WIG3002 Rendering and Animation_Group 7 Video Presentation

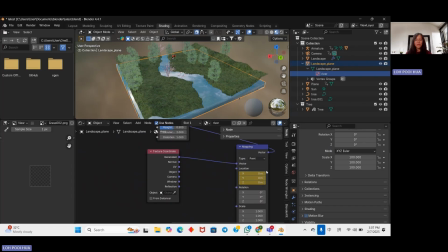4:07 And I move to frame 250, I can set the location to 20, 20, 20. So it will shows like the water will slowly move fast like that lah. So here is the animation that I've done.
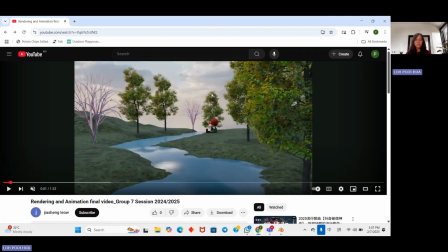4:23 And for the camera setup in scene one, so actually it consists of the basic,
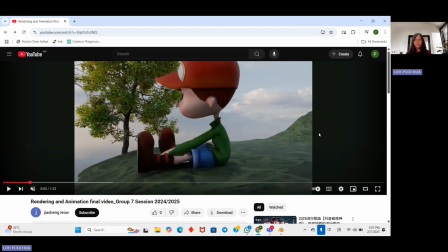4:32 yeah, the basic overall environment introduction and also the focus on the boy view,
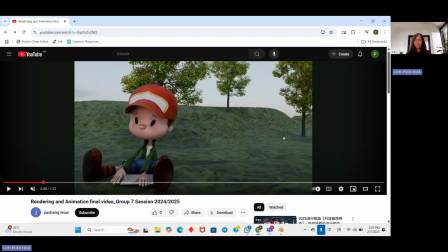4:39 which the boy is now folding the paper. So just too short like that.
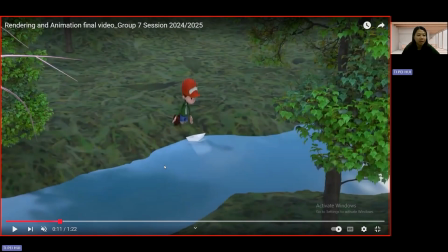4:47 So that's all from me. Thank you. I'm Hui, and I was mainly responsible for scene 2, which shows the emotional moment where the boy sends the paper boat off on its journey. Let me first briefly explain the objective of our animations.
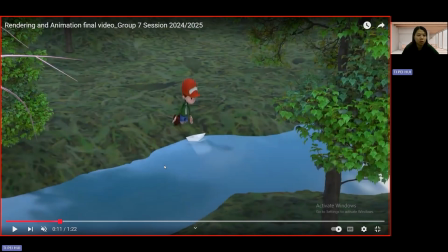5:04 We wanted to deliver a strong message about hope, growth, and resilience. The journey of a fragile paperboard represents how, despite life's challenges, there's always a chance to start again as long as we don't give up.
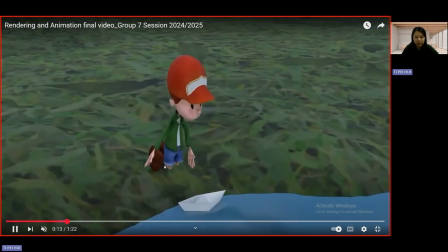5:18 In scene 2, I work on the modeling, ringing, and animations of both the boy and the paperboard.
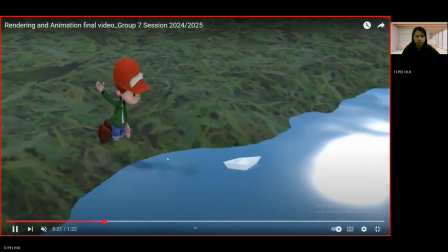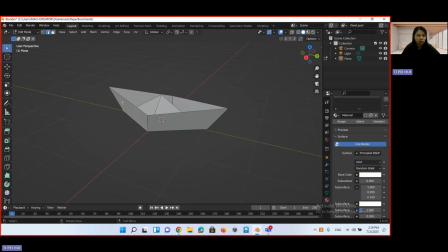5:34 For the board, I started with a simple polygon plan and folded it by adjusting the edges and vertices, keeping the geometry low poly to reflect a real handmade paperboard light and delicate.
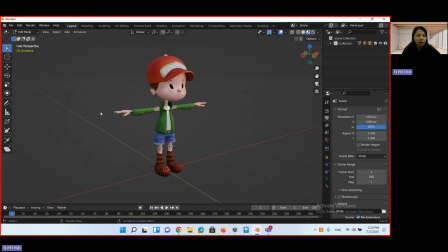5:52 The boy model was sourced from Mixamo. I made adjustments in Blender, including the pose and proportion tweaks to better fit the visual style of our story. For texturing, I used the principal BSDF shader,
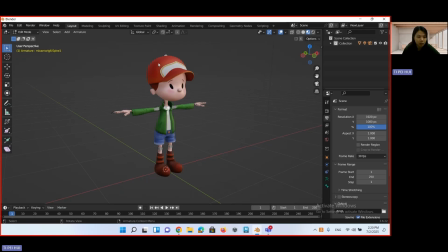6:11 including features both solid color like a red cap and a green jacket that match our style cartoon-like tone.
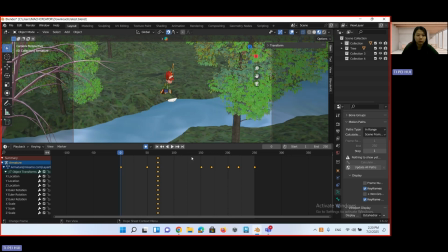6:22 Okay. One challenge I faced was with his waving animations. Initially, it looked stiff and robotic. The arm didn't flow naturally. To fix this, I refined the ringing using weights handing to improve joint deformations and adjusted the keyframe timing.
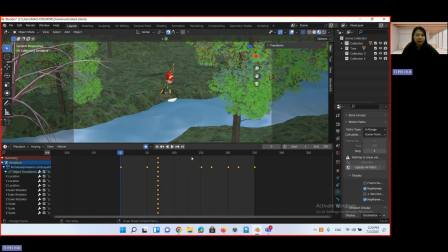6:40 I added more overlapping motions and slight rotations in the elbow and wrists, which helped create a smoother, more believable wave.
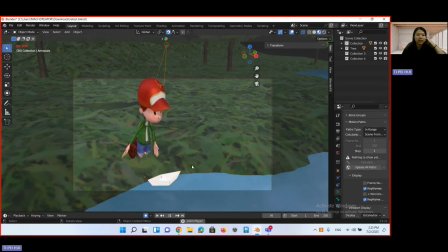6:58 The camera technique in scene 2 was designed to emotionally connect the viewer with the boy fella.
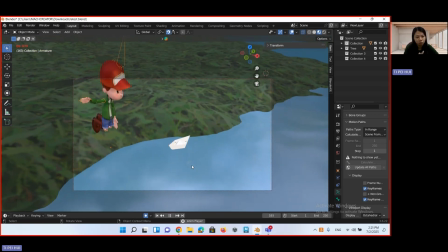7:06 We will use a medium shot to start, then a slow tracking shot to follow the boat while keeping the boy in view.
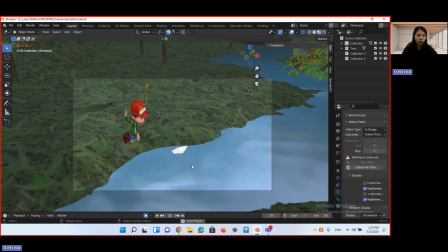7:15 This helps shows the growing distance and symbolic separations.
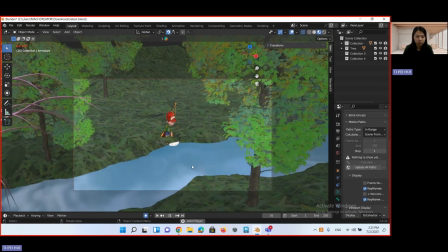7:20 In summary, scene 2 not only introduced the journey but sets the emotional tone.
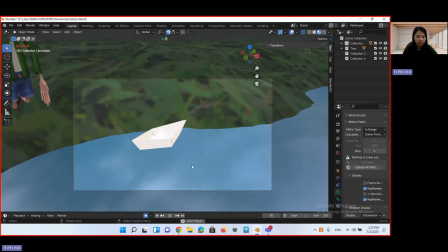7:27 The combinations of character animation, natural board brief, and tofu camera movement helps the audience feel both the
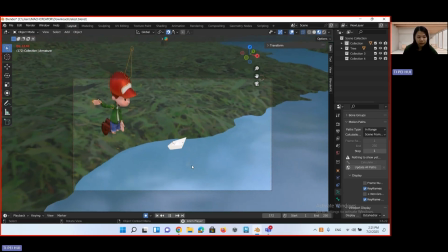7:35 emotion of the boy and the uncertainty of the board path ahead.
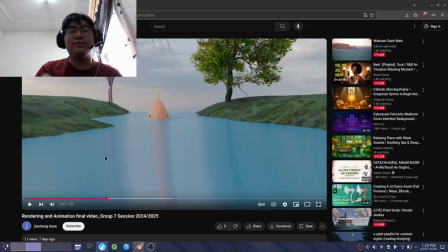7:41 Hi, this is Go, and I'm responsible for scene number 3. So in scene number 3, we got the big fish right here.
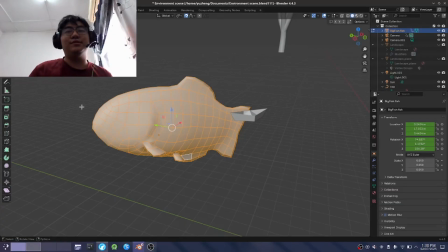7:50 So this big fish started as a model, template model in Maya. So I exported the file as FBX and imported here. And then into Blender, and then I made some changes to the fins.